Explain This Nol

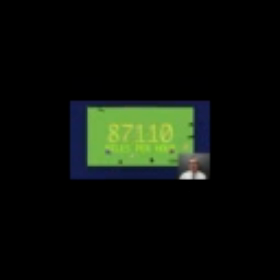(4:04)
This is actually the second version of it that Maria submitted, and she made some really nice changes here, a couple of things. Yes, this scene I think is very successful. There's quite a lot of movement going on here, and it feels like there's a lot to look at, like that would be in like a battle situation.
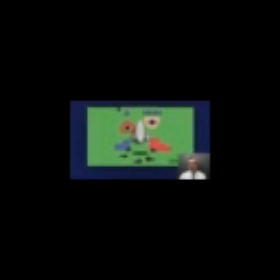(4:21)
I feel like a little bit of chaos is pretty good here. I'm still following the action, but I feel like it's got the proper amount of like chaotic action here. So I kind of like this, and the plane is fun in the way that it moves and stuff, and I just think that it's really awesome the way that you dug into the pre-comps of the face and just animated all these different parts.
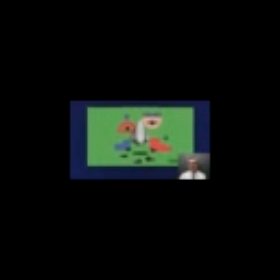(4:41)
Even, you know, you could even go further with that, like this here could like rotate or whatever. I don't know, you could go crazy with it. But yeah, so really great job here. Nice transition there. I really feel that anticipation. And I think this is really nicely done here too. I like the way these kind of come in that way.
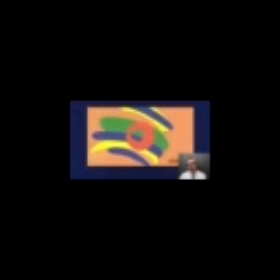(4:59)
It feels like that's the way they're moving as they come in because of the curve of them. So really nice job. And the product is a little bit more emphasized here. This is kind of more what I was thinking.
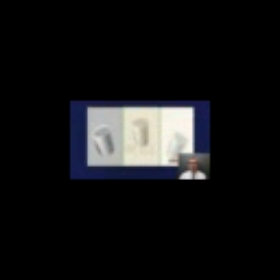(5:10)
Yeah, really fun animation on these. I think maybe this shiny like background thing comes on a little bit late here maybe. So, you know, that's something you could think about.
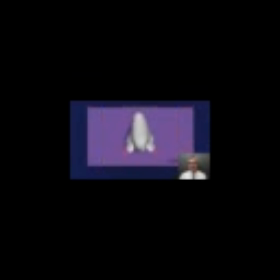(5:23)
And this transition here, I think a bunch of people had trouble with, possibly because of the way that Ariel actually laid it out in the boards. I'm not sure how, Maria, you did this, but right now it feels like you're cutting from one nose element to another.
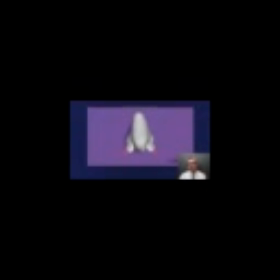(5:39)
Maybe it's because of the nostril corks switch, or maybe it's just because of the way he designed the background shift. It's just it's a very different kind of contrast between these two things here.
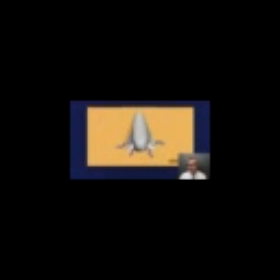(5:47)
So maybe we would have needed a little bit more of a transition there to get us into this next shot. But yeah, in any case, again, this is so awesome. I love it. Great job, Maria. I really think this is a tremendous piece. So thank you so much. Great job. Let's look at Nate Rose, who also did a great job here. Let's check this out.
Sneezes can travel over 100 miles per hour and contain 100,000 germs. And nothing is protecting us from this deadly force. Until now. Introducing the Nostril Cork.
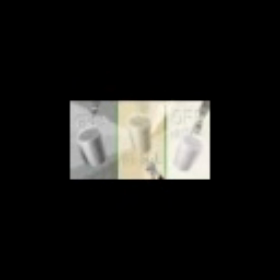(6:20) Made from recycled foam fingers, these corks come in 3 gorgeous colors and expand gently inside your nose to provide a snug fit.
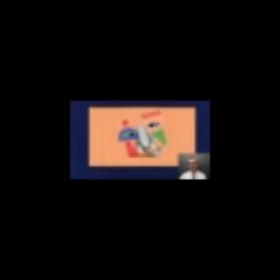(6:28)
Oh man, that's so awesome, Nate. Great job. Really nice touches going on in here. I think you really, actually, one of the things that you did very nicely is you kind of made this feel really gross back here. I know that Kent also put like a kind of a bulge thing in his,
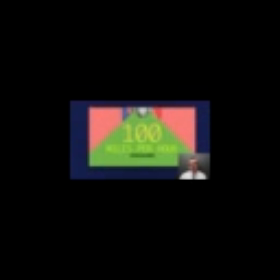(6:45)
but whatever you did back here, this distortion on this pre-comp is really nice and gross and nauseating. I really like that a lot. It looks really good in here. And then this sort of organic transition that you put on, I'm not sure if this is something that you built in Photoshop or if these are elements that you got somehow or whatever,
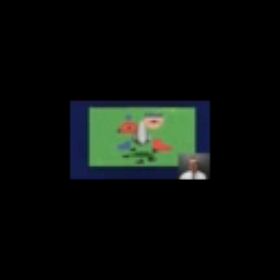(7:05)
but I think in this case it really works well because it gives it that kind of snotty, just grotesque feeling. So awesome job there. And also really like a lot of the animation that you have going on in these facial layers. I think some really smart choices and ways to kind of work this and add some real nice kind of illustrative touches of your own in there.
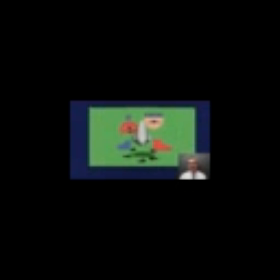(7:24)
So kudos to you, really good. And I don't think you've taken away at all from this art. I think you've just added to it. You've kind of interpreted it a little bit in your own way, but I really think that you're faithful to the art. It's the kind of thing, it's the kind of change I don't think that Ariel Costa would be mad about. I think he'd think it was really cool.
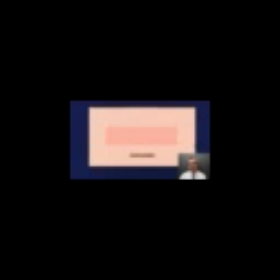(7:41)
I thought that this transition here was a little fast and a little bit canned. I think maybe you could come up with something more organic. But, you know, pretty much everything here is really fun.
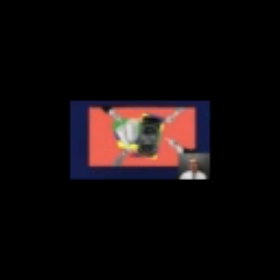(7:53)
Same thing, you know, here with this product, I think like everything kind of comes on screen at the same time here, and if it was more like a 1, 2, 3 kind of a thing, I think you could wind up emphasizing the Nostril Corks product a little bit more,
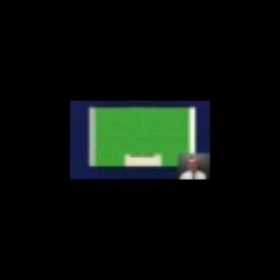(8:07)
which I'm sure the client would appreciate. Yeah, I love the way that the foam finger drops down here.
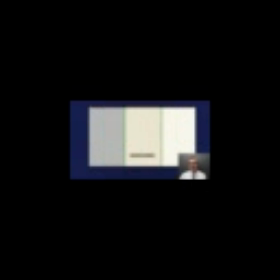(8:13)
I find the action in this is very clear and very easily readable. So yeah. Oh, and these are amazing. I don't know, maybe use the puppet pin tool on this, but I really dig the way that you did that animation.
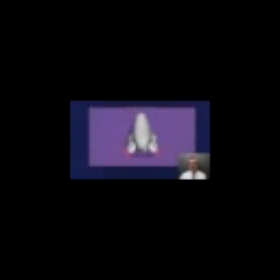(8:26)
I think it's really cool, really dynamic, and really fun. And this transition, I think it's working better here with this. Excuse me, with this circle wipe now. And I think with that, like you could still have the other elements, like the noses, kind of react to that.
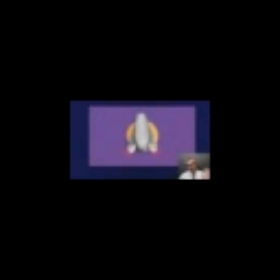(8:45)
Like one of them gets a little bit smaller, and then the other one's like scaling down a little bit at the end or whatever. But really awesome job here, Nate. Once again, great job. Thank you. And last but not least, let's look at Simon Tan at his nostril corks.
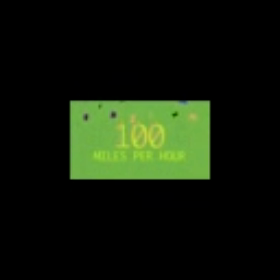(9:01) Sneezes can travel over 100 miles per hour and contain 100,000 germs. And nothing is protecting us from this deadly force. Until now. Introducing the Nostril Cork.
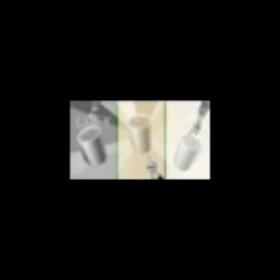(9:13) Made from recycled foam fingers, these corks come in 3 gorgeous colors and expand gently inside your nose to provide a snug fit.
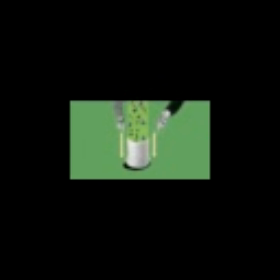(9:20) When you sneeze, the corks absorb the blast and the germs, funneling them into a small reservoir at the tip of each cork. Head to nostrilcorks.com and help make the world a little less sneezy.
Okay, awesome job, man. So it sounds like the audio gets a little bit cut off right there at the end. I would check that for your final one. But other than that, I think this is really done. But if you listen to this here, sneeze, it gets cut off, right? So just make sure that I think you have it in maybe in an exactly 30-second comp, and the track is actually more like
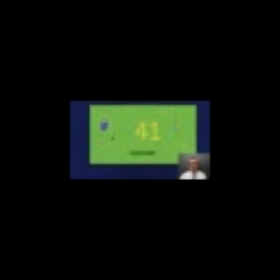(9:54)
30 seconds a little bit, I think, so just check that again. In any case, tremendous job here. I love this. This is Simon's second jump through this, and I gave him some advice in the homework locker, and I like the changes that you made here. One of the things that I mentioned was this first transition, and a lot of people,
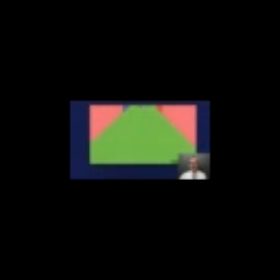(10:11)
you kind of see that because of the way that it was boarded, I think Ariel indicated that the nose was going off the top, but a lot of people have the nose move up and sort of stop right there, and that was one of the things that kind of bugged me about Simon, so that's really awesome that you changed it,
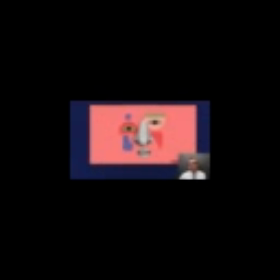(10:25)
and I think it just looks better. And it's really nice the way that you reinforce the screen motion here by having the like germs floating up there. I think that's really smart. The other thing I would say is like maybe right now they're all moving at exactly the same rate, and it would be cool if like the like bigger ones, the bigger pieces were kind of moving like faster,
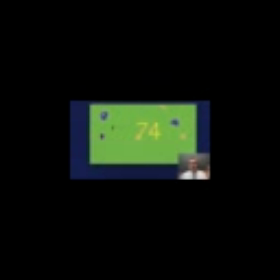(10:45)
and the smaller ones were moving a little slower, so it felt like it had a parallax, like it was in depth, right? But yeah, and also just a variety of speed will make it look a little bit more sophisticated there. But anyway, this is a great transition. Great job with the numbers, and all this looks really sweet.
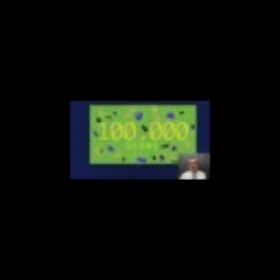(11:01)
I think, you know, the some of the movement, the wiggle here is a little bit much. I think on the bigger pieces that are darker and have more contrast especially, my eye tends to like kind of like look at those a lot. So I might turn that down, you know, just dial that down just a little bit. This is fun here.
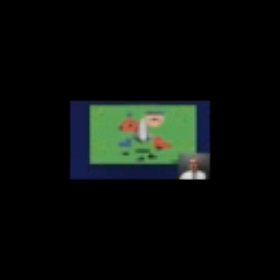(11:20)
The battle scene's really nicely done. I think it could be a little bit more chaotic, but I do love what you've done with his eyes in both of these cases. Really nice. Good transition there, and again, I like this wipe. It's a little bit like the way Maria handled it, but a little bit differently, but it's using the sort of the way that the art already is moving to bring it on, so I like that.
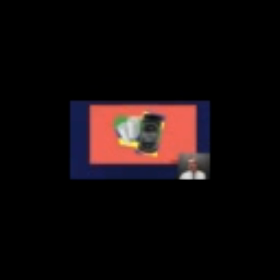(11:39)
Again, you know, I think the nostril corks is emphasized pretty well here. It could, I don't know, there's a lot happening in this shot. I realize it's a pretty busy shot. I think this is really nicely laid out. I take it back. Really just excellent all the way through.
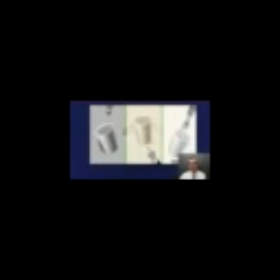(11:54)
I like this little reveal here, the way that you put the it's like you angled the circle. It gives it like a feeling of depth. I think that's really nice. And yeah, I'm assuming you use the puppet pin tool on the hands there, the way that they look.
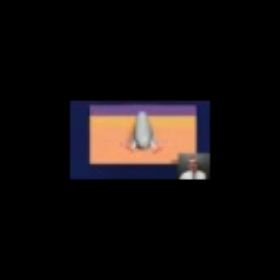(12:09)
I think those are good. So this is again, this is a really difficult transition, I think. And I'm not sure. I think it's totally working here. It seems a little abrupt.